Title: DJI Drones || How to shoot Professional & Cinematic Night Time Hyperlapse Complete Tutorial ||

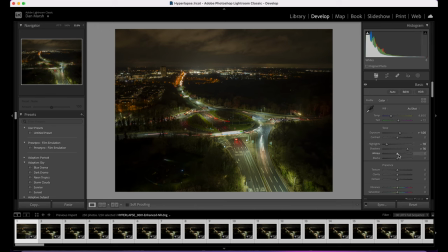(24:40)
I'm going to leave the contrast where it is at the moment, and then I'm just going to tweak these whites and blacks just to just to put some darkness into the shadows and just to bring the highlights back up a bit. Okay, so that's kind of a good starting point to work from.
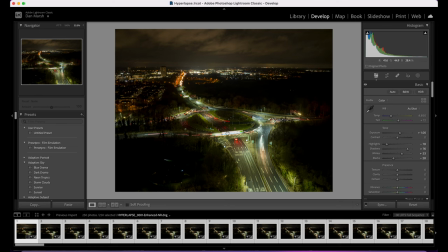(24:58)
Now, with the color, you can see that it's quite green here from the trees and the light. So I'm going to adjust the white balance. I'm just going to cool the image down a fair amount here, to be fair. Just looking for those the lights to look a little bit more white.
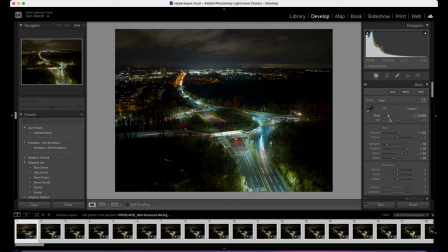(25:18)
And they're going that way now. That looks good there. Maybe just touch up. And then also add some magenta just to counter that green. And again, just tiny, tiny change here. And you can already see it's kind of giving it that futuristic look where it's taken out the greens and it's more focusing on the blue and the magentas.
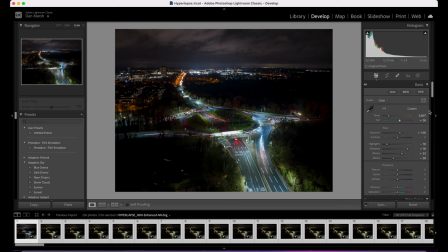(25:37)
And that's kind of the look I'm going for here. So I'm just going to tweak that a tiny bit more. I'm just going to... Okay, that looks good. Next, we're going to look at this presence tab here. And what this presence tab is, these are quite dramatic changes.
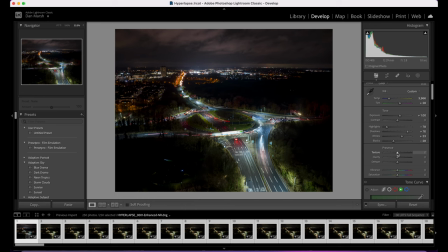(25:54)
So you need to be careful with these. Just little amounts if you are going to use them. So I'm going to avoid using texture here, but you can just to show you what it will do. So I'm going to leave that at zero. Clarity, I'm going to add a tiny, tiny amount, just plus two on there.
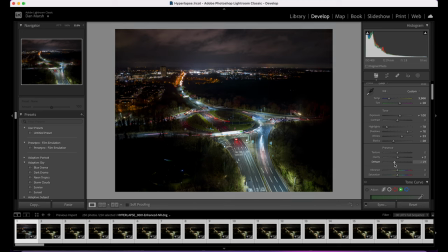(26:09)
And dehaze can be quite useful on this because what that's doing, as you can see, is affecting the glow of the lights. And I want to kind of create a bit of separation from those reflections on the road and the car lights. So I'm just going to add about plus seven on that. That looks good to me.
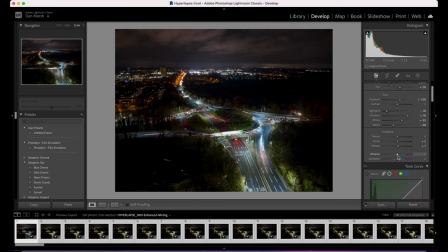(26:26)
And then we do want the colors to pop, so I'm going to add some vibrance to that. We're going to go about there. And then I am going to desaturate it just to counter that change I just made there, but not by much.
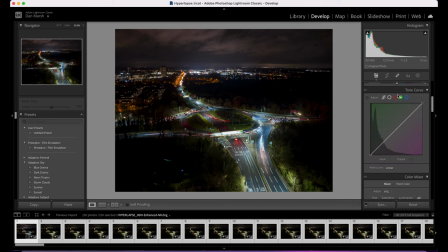(26:42)
Okay. Now we're going to move on to tone curves. So I'm going to start with the red versus blue and just going to add a control point. Just click on the line, one in the shadows, one in the highlights. And I'm just going to pull the shadows a touch into the blue.
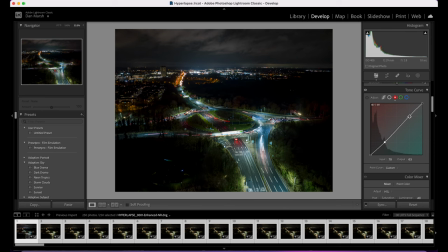(26:58)
And I'm going to counter that with an S-curve and putting the highlights into the red. So I might just play around with that positioning there. Okay, so again, just small changes.
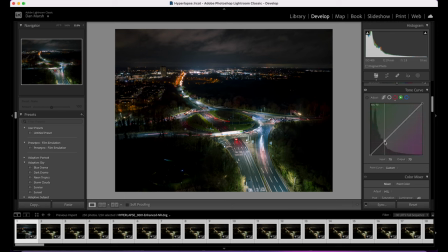(27:13)
And then we're going to go into the greens. And the greens, you know, we can see a lot of that is coming from the shadowy area. So I'm going to pull that down into the magenta. Not too much, just a touch.
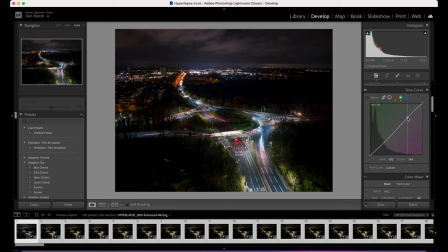(27:27)
And counter that again, just a tiny amount into the greens. And then do the same here. I'm just adding S curves to all of them. So,
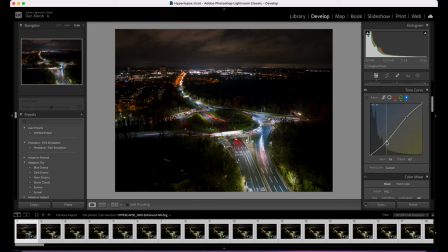(27:46)
just creating a bit of separation between the colors in the photo. Okay, so it's getting much closer. There's still things I don't like about this image, which we're going to fix as we move on. So we're going to go to this color mixer tab now. I click on this all tab here. And then that gives us control of all of them at one time.
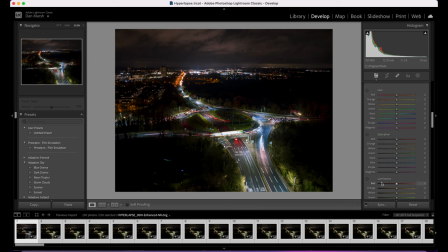(28:05)
So this is allowing you to change the hue, saturation, and luminance of each color. And the hue is basically what color that color represents. Saturation is obviously how saturated that one is. And the luminance is how bright that color is.
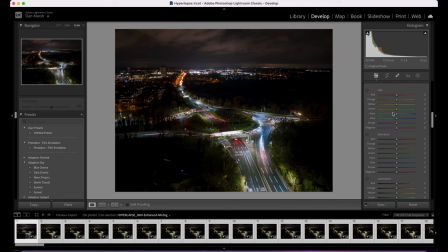(28:18)
So we can straight away take a look that I'm going to try and make my reds a bit warmer. You can see down here, they're looking a little bit magenta. So if I add a touch of orange to those, that should help with that.
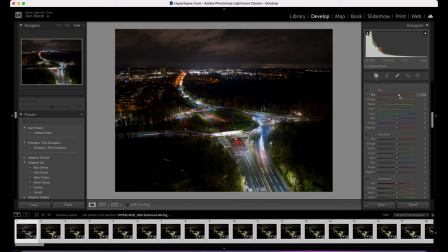And I'm going to bring the oranges more towards red. So just going to drop that down a touch.